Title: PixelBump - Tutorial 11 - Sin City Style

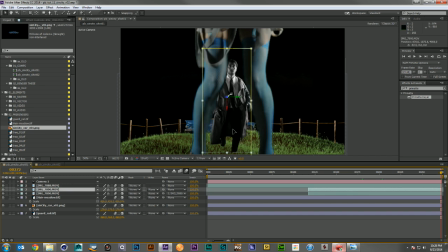(13:02)
But I like pretty much where he is here. I'd like to move him over a little bit just so I can see a little more of that front of the car.
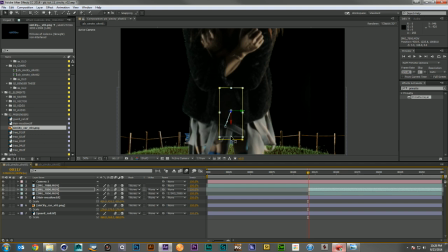(13:12)
And I'm gonna come back here to where he starts, and I'm just gonna go ahead and bring him down. And maybe move him over this way a little bit so it looks like he's running more around the car
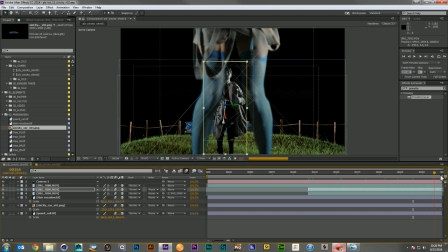(13:30)
and in to frame. That looks pretty good. Okay, so we've got most of our elements in here, but now here comes the part where we get to make some decisions as artists ourselves.
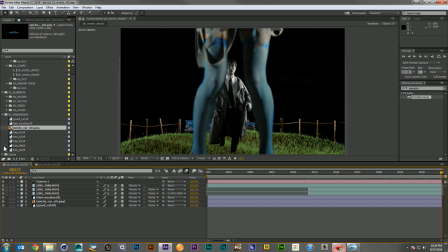(13:45)
The first decision I want to make to fill in this frame is to add a nice cloudy background. I got this background shot here off of
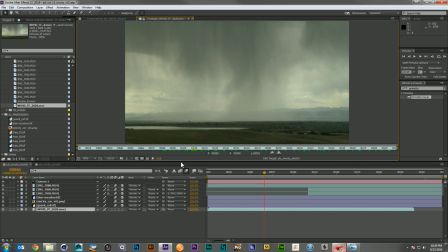(14:02)
Video Blocks, and it's just a nice rainy, lightning-y background. It's nothing too exciting, but it's going to make a great cloud background for our shot.
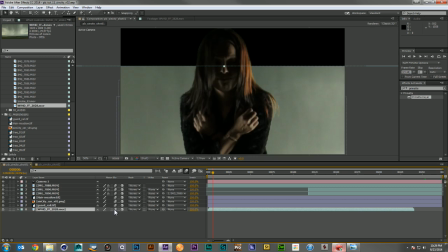(14:12)
So again, I'll come in here, I'll turn on the 3D, I'll turn on the motion blur. We're a little short, so I'm just going to stretch it out a bit, and I'll go ahead and turn on its frame blending. So that way all the intermediary frames will be nice and smooth and we won't have any jumpy or blocky stuttery motion.
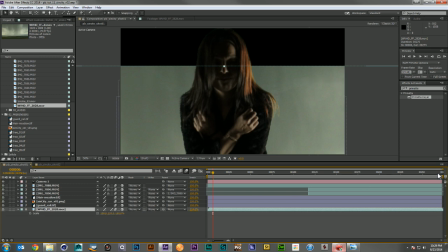(14:33)
And then I'll go ahead, come down to my last frame.
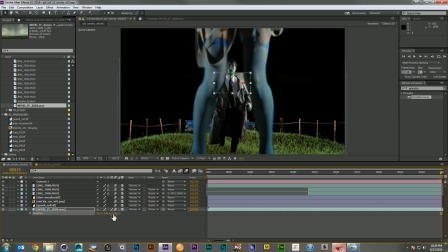(14:39)
And since we've got everything pretty far, let's go ahead and go 15,000. So we want this to be really far in the background.
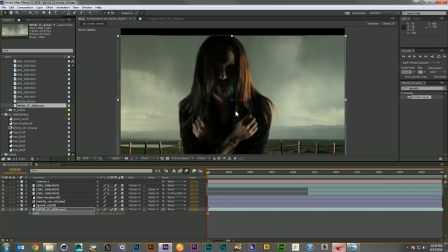(14:48)
And if I come back to the beginning, let's scale it up just a little bit more. I'd like it to cover the whole shot. All right, so that's pretty good. Let's go ahead and just see how that camera move is working with our elements.
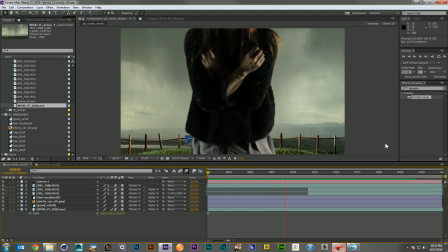(15:09)
All right, the motion of this is looking pretty nice. I'm enjoying a lot of it.
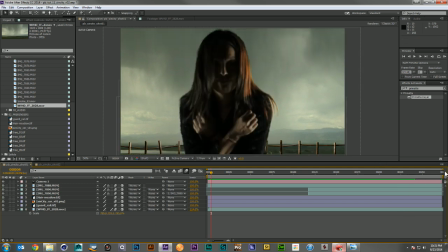(15:16)
And Eric does have a nice run forward motion, but we're just not seeing enough through her legs yet.
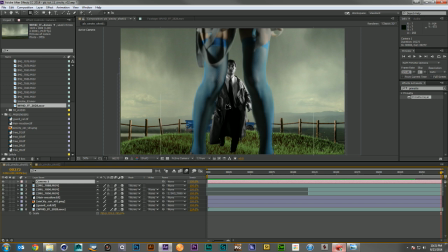(15:23)
So I'm going to come into my camera and I'm just going to zoom in a little more.
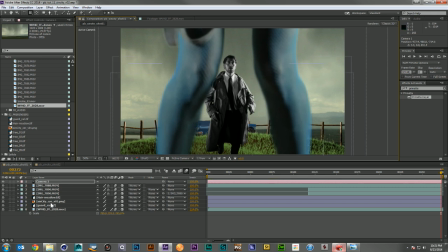(15:29)
so that we can see a little more through her legs. Bring that shot up.
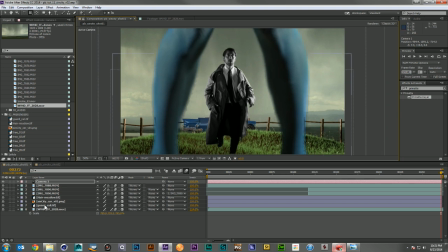(15:35)
There we go. Now we can see a lot more of our background detail. Get our car in here a little nicer. We see Eric a lot clearer.
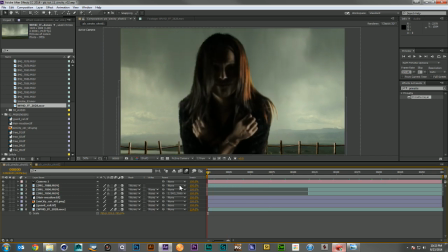(15:50)
I think that's going to look much nicer.
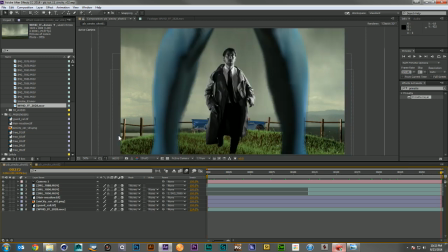(15:53)
Okay, so the next thing I want to do is come in and I'm going to make some trees for the background here.
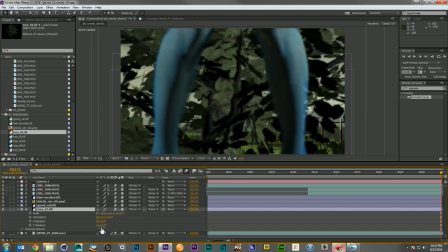(16:00)
And I've got these nice big trees that I'll put in 3D, and I will position them, let's say,
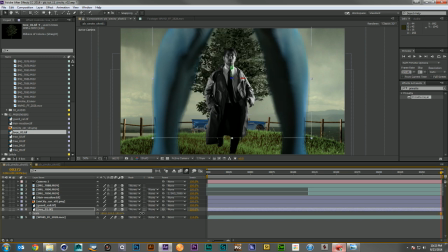(16:09)
12,500 frames back, and I'll scale them up, scale this guy up, and move him over.
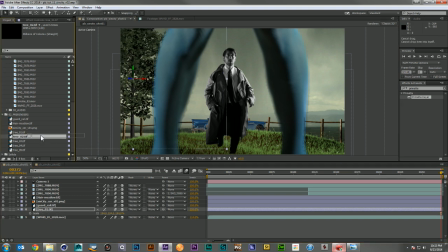(16:18)
And then I'll just bring in a couple more trees. Let me just duplicate this a couple times. 5. And then I'll just Alt replace, so that way I don't have to scale or position them every time I bring in a new tree.
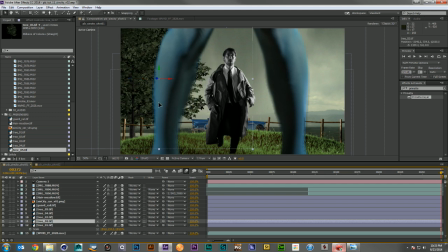(16:38)
And then I can just slide them over. And I'll try to make sure that none of them get right on top of those guardrails, because I'd like there to be a little separation between the vertical lines happening.
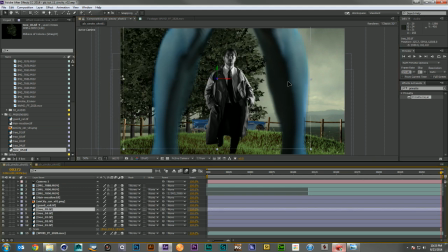(16:54)
But I want to make sure that I have enough to really kind of cover up as much of that background as I can.
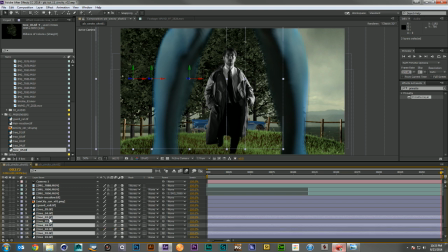(17:02)
So I'll duplicate. Looks like maybe 3 more trees are going to be necessary. So I'll bring these guys over.